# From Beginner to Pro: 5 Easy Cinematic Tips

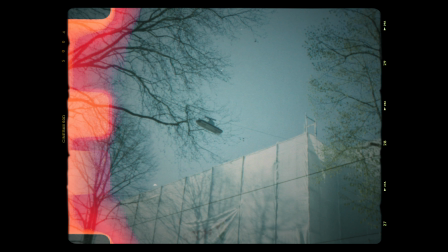The word cinematic is thrown around constantly, but what does it really mean? And more importantly, how do you actually make something cinematic?
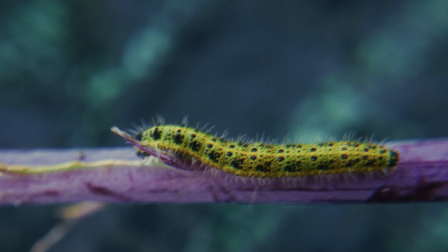In this video, I'm going to share with you 5 quick and effective ways to elevate your videos with that cinematic flair.
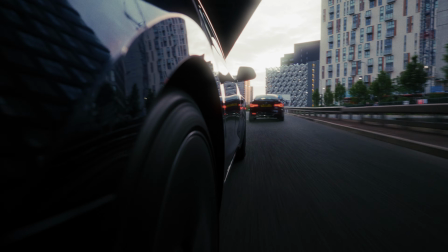Whether you're a seasoned filmmaker or you're just starting out, these tips will help you transform your footage into something truly spectacular.
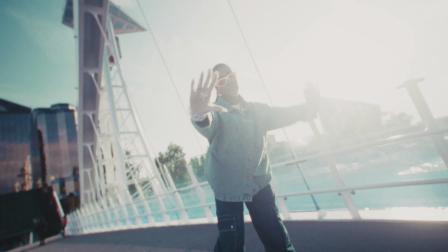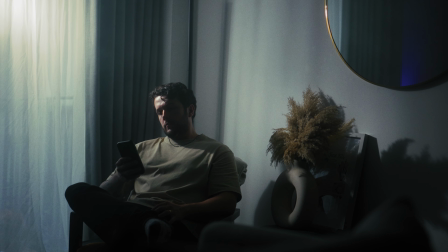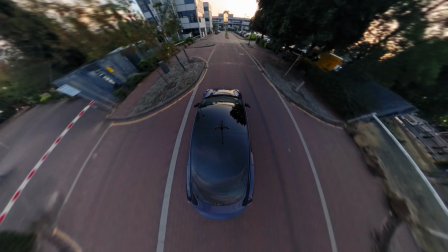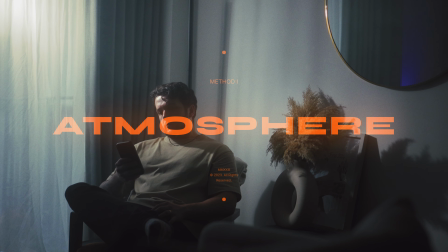Adding atmosphere to your scene can provide more depth to your shots as it adds texture to the air.
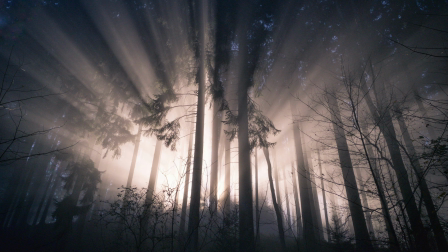It also lets you create these really cool light streaks so you can actually see the path of the light in your shot.
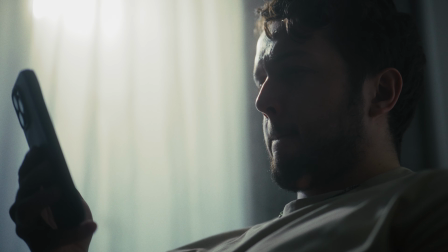There are a few ways we can create atmosphere in our shots. The first is haze in a can. This is something that you get off Amazon. They're pretty inexpensive and I have used them before and they do the job. My only gripe with them is that they don't last very long,
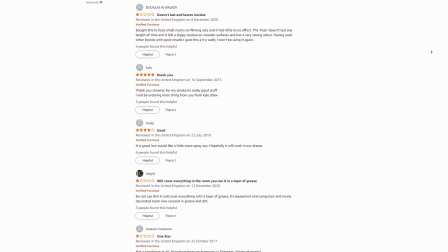and I've heard other people complain about how they leave this weird residue on your cameras or whatever objects that you're spraying the stuff around. I've never had that issue personally, but I just don't think it lasts very long, and if you're using it for a larger room, well, you'll probably need quite a few cans.
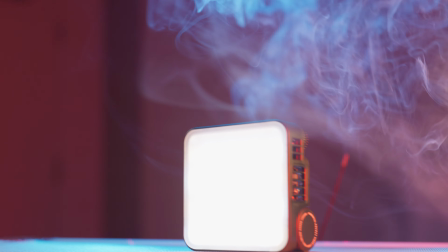Now there's an even more budget-friendly route you can go, and that is using incense. Incense does the job.
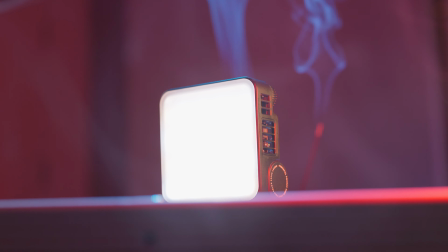It creates a good amount of smoke, and if you're in a small room, this will definitely work really well.
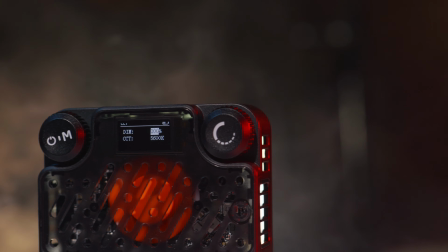I kind of struggled here because in my living room, it's kind of a living room kitchen combo, and it wasn't enough to fill the room, even though I used an entire packet.
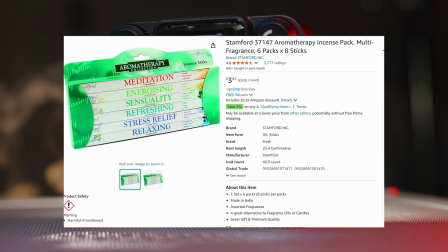Now this entire box of incense cost me £4,
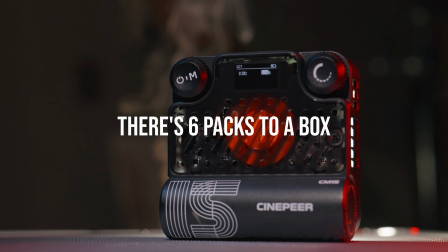so I don't really mind that I have to use an entire packet, but I didn't get the look I wanted because of how the smoke would dissipate.
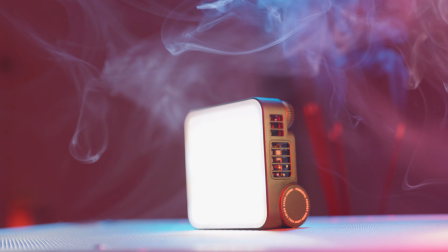It was going straight up and then just kind of disappearing, whereas really what I want is it to fill the room, or at least fill the space that I'm getting my shot in.
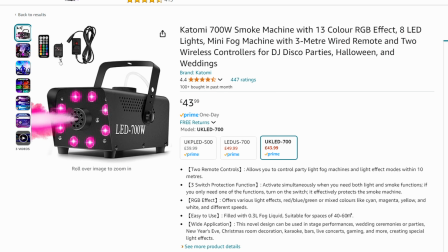Now the next step up is these larger fog or haze machines.
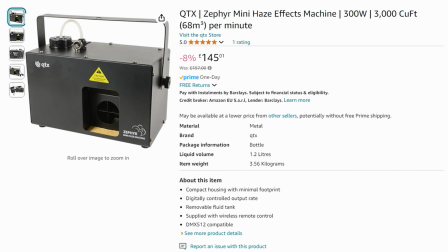Now these range in price depending on which one specifically you get, and the fog will work for fog purposes,
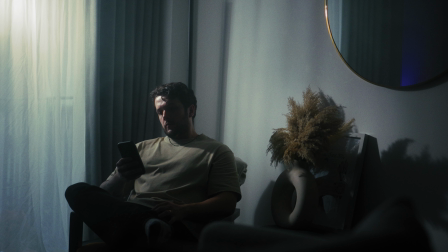but they don't actually work for what we're trying to do here, which is create a haze to allow us to still kind of see what's going on, because fog's pretty thick, but also to add texture to the air so that we can capture these rays of light.
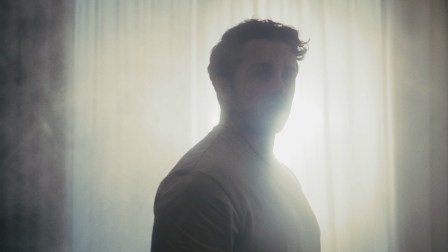So you have to spend a bit more money on the larger haze machines, which they're bigger, a bit clunky. I've owned one in the past and I managed to get one used, so if you are going down this route, I'd recommend looking at the used market, and they create the look that we want that you can see here. My ultimate favorite way to create atmosphere in a shot is actually using a portable handheld haze machine. This shot I showed you just a second ago actually wasn't made with a larger haze machine. It was made with this portable haze machine. This is a portable fog / haze machine sent to me by Telesin. When they reached out asking if I wanted to work with them and I browsed through their stuff, I was like, hey, that's a cool product, and yeah, I'd be happy to talk about it because I've seen a bunch of these kinds of products all over Instagram.
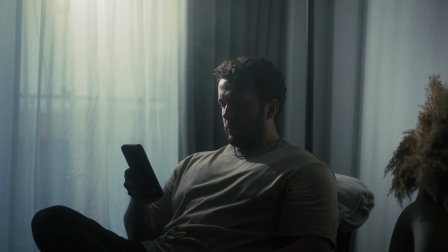A lot of companies make them now, and I think they're really, really cool because they allow you to create a good quality haze for your scene regardless of the room size that you're in.
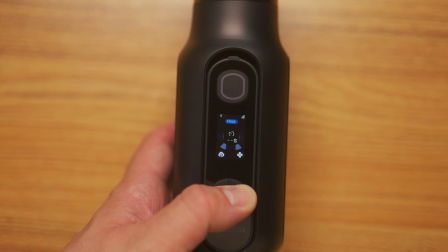This fog machine comes with its own liquid, has different attachments, and lets you create different types of fog.
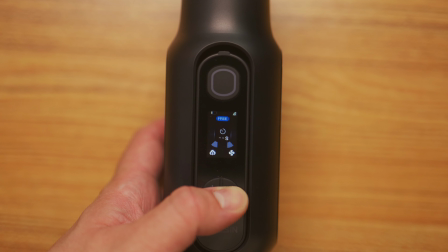It ranges in intensity from steam, fog, and dry ice,
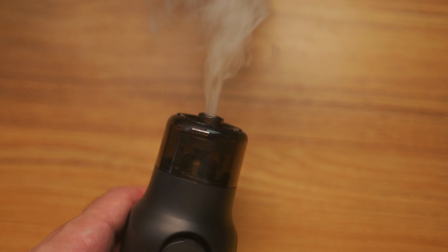and a free mode, which I think is like just really thin fog, I'm not sure.
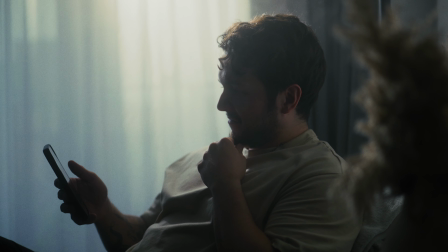Having different intensities lets me create specific looks that I'm going for.
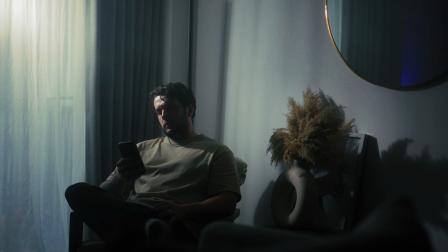And for only $130, it's a pretty great deal to be able to create quality fog and haze that actually lasts in a room.
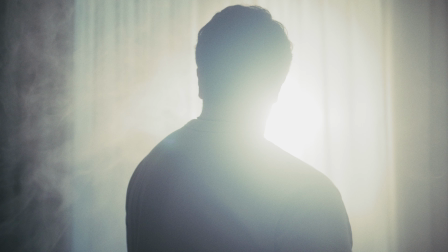We had to open our balcony door for like a good 30 minutes to dissipate the air, and it set off my smoke alarm like 3 times. Whichever item you go with, adding atmosphere to your shots is a great way to elevate your shots cinematically.
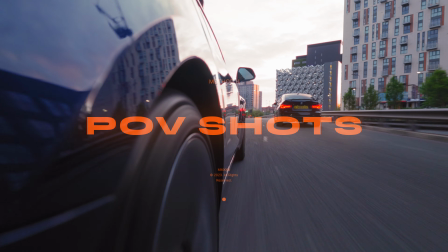POV shots. POV shots offer a unique perspective that can surprise your audience.
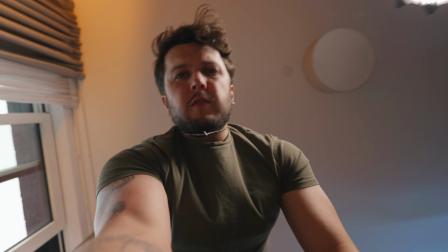For example, opening a bag but showing it from the bag's point of view, or showing our subject going for a drive but having the camera actually attached to the car.
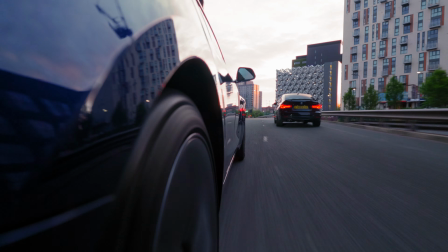This offers a much more unique perspective than only having the camera on a tripod and the subject getting into their car.